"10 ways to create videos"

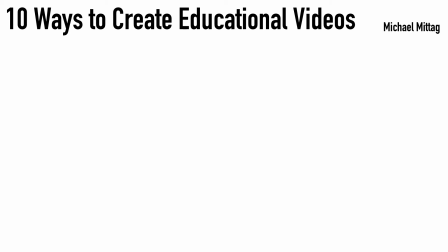(0:02)
This movie shows 10 ways to efficiently create image material for educational videos.
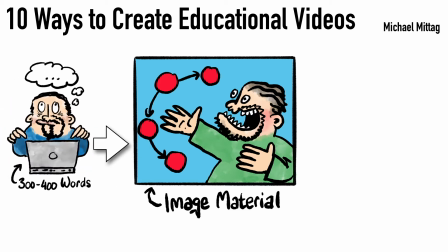(0:09)
For most of the techniques shown, I prepare text of 300 to 400 words and make an audio recording after,
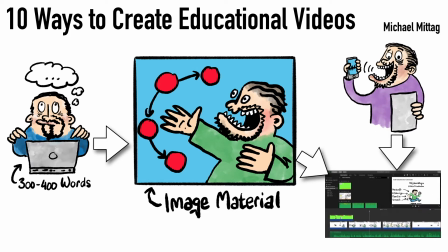(0:17)
and then synchronize everything in a video editing app.
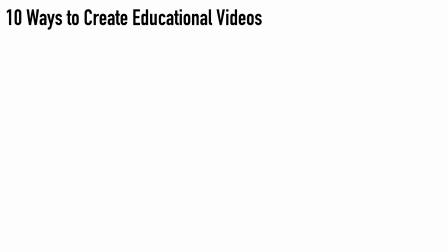(0:21)
First, we look at 4 basic techniques: the Paint program,
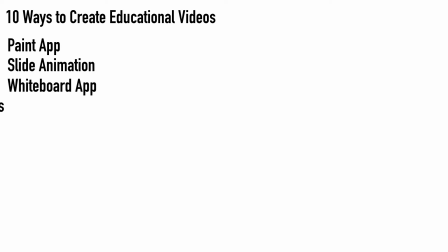(0:27)
the slide animation, the whiteboard app, and paper cutouts.
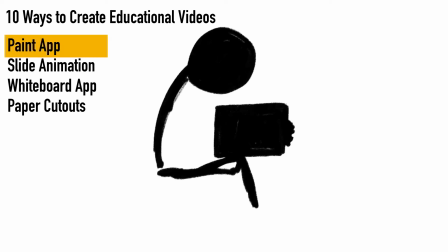(0:33)
Most of my movies are created with a Paint app with replay function.
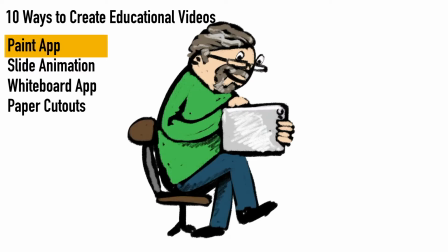(0:37)
I just scribble fitting images on my tablet and then export the replay, that is, how the picture was created.
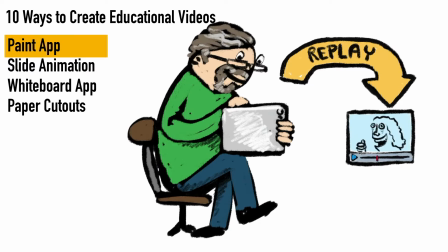(0:46)
Now I have an image that builds up stroke by stroke, which is fascinating to watch.
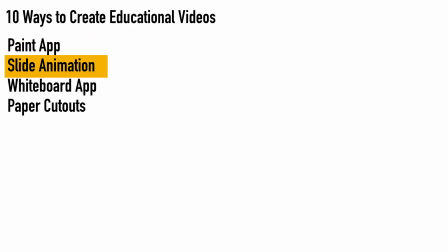(0:53)
PowerPoint and Apple Keynote are great animation programs. I can show pictures and diagrams, add text and arrows,
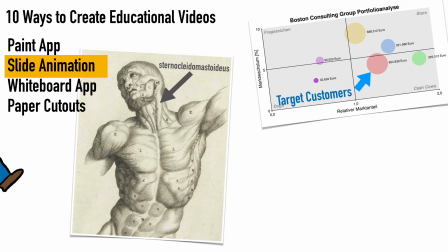(1:02)
and animate illustrations with a range of effects.
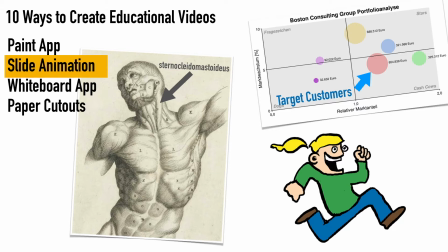(1:06)
I can then export the finished slideshow to the video editing app or record sound live.
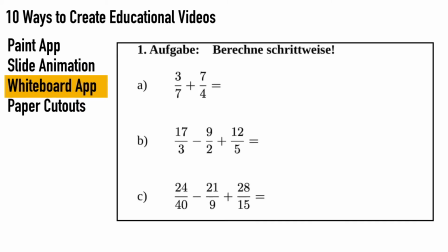(1:14)
Whiteboard apps are simple Paint programs for teaching scenarios. They are ideally suited to annotate things and demonstrate steps required for solving a problem.
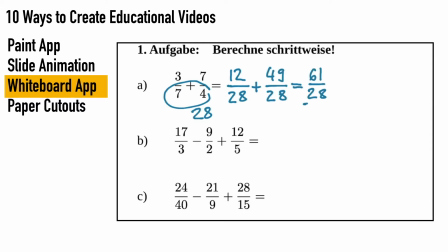(1:26)
I can prepare drawings and images, and then start a recording where I draw and talk at the same time.
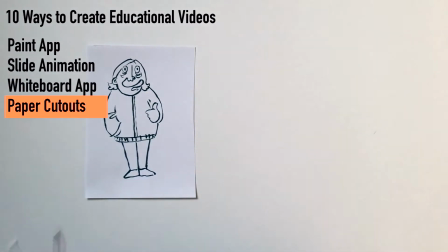(1:35)
Paper cutouts are an easy way to create animations by cutting
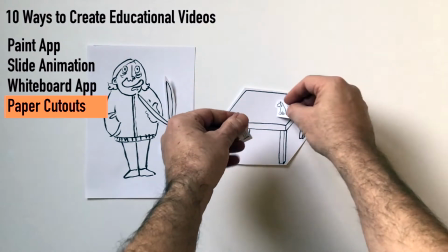(1:40)
shapes out of paper and then pushing them around with your hand.
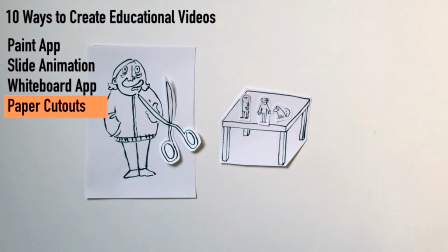(1:45)
This is often favored by students because you can spread the work well in a group, when creating as well as when recording.
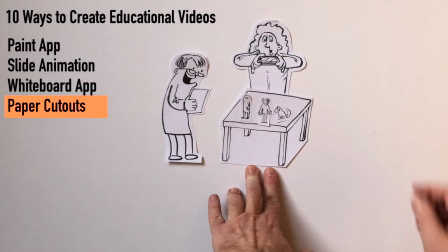(1:54)
One person reads the text, one person holds the camera, one person pushes the cutouts around.
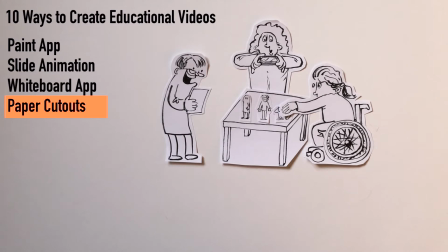(2:02)
Now you have everything done in one go.
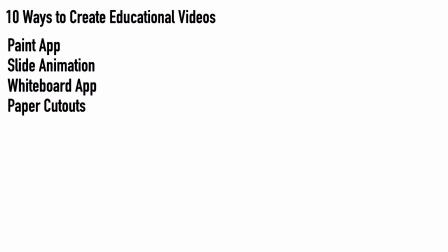(2:07)
Now we look at 6 variations and extensions: interview, slide interview, talking head,
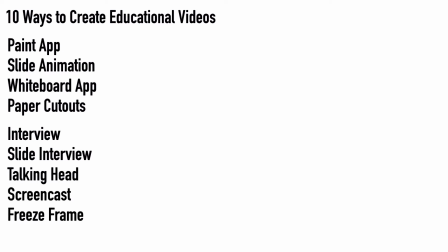(2:15)
screencast, freeze frame, and green screen overlay. Obviously, you can simply film people while they talk. Isn't that boring? Yes, sometimes. People don't watch that, right? They do if it's important and done well. Really? Or if you have an exam about it. And if not? Then an interview is probably more captivating. Okay. You can also answer student questions. That's fun and empowering.
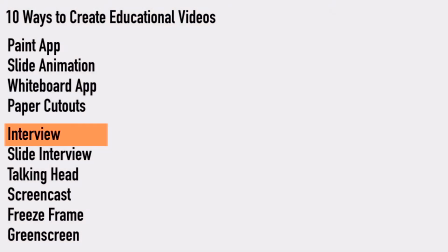(2:42)
Okay, that makes sense. I can also make an interview about presentation slides.
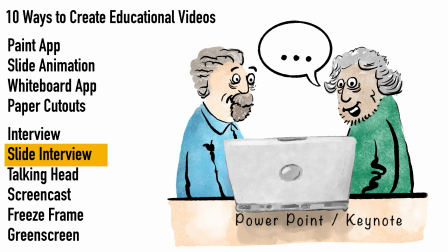(2:48)
So I just ask questions about the slides? Yes. And you answer them? Exactly. And we record live? That's fastest, and most slide apps have built-in functions for this. And if you mark euros, make errors? We can record the sound separately, that's more relaxed. Or just cut out the errors in a video editing app.
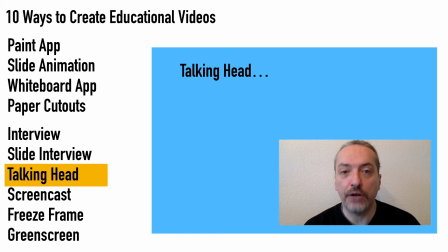(3:09)
A talking head is when you film yourself while talking and then show your head in the corner of the video. Video editing software has functions for this. This can support the message and make your video more personal.
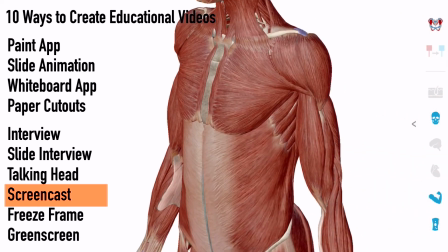(3:26)
A screencast is when my computer creates a video of me using software on it.
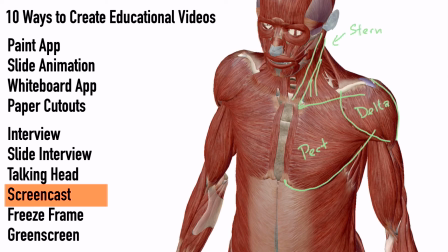(3:33)
This allows me to show how to use that software or to use software to demonstrate something.
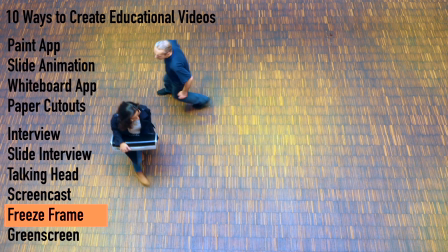(3:40)
I can use freeze frame to cut still images into a movie and explain things on them.
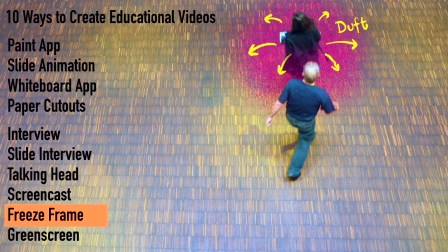(3:47)
For this, I export a frame of the movie into my Paint app,
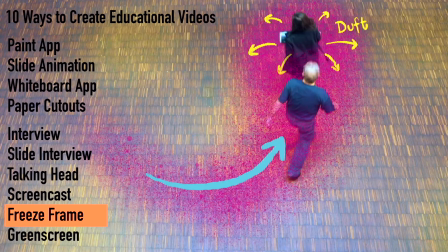(3:52)
paint onto it, and then cut the replay back into the movie.
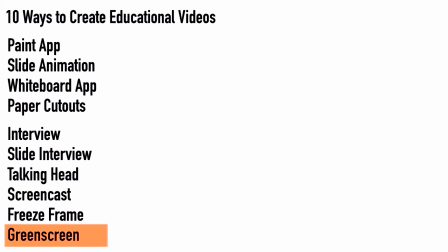(3:58)
Finally, I can use blue screen or green screen to combine these techniques.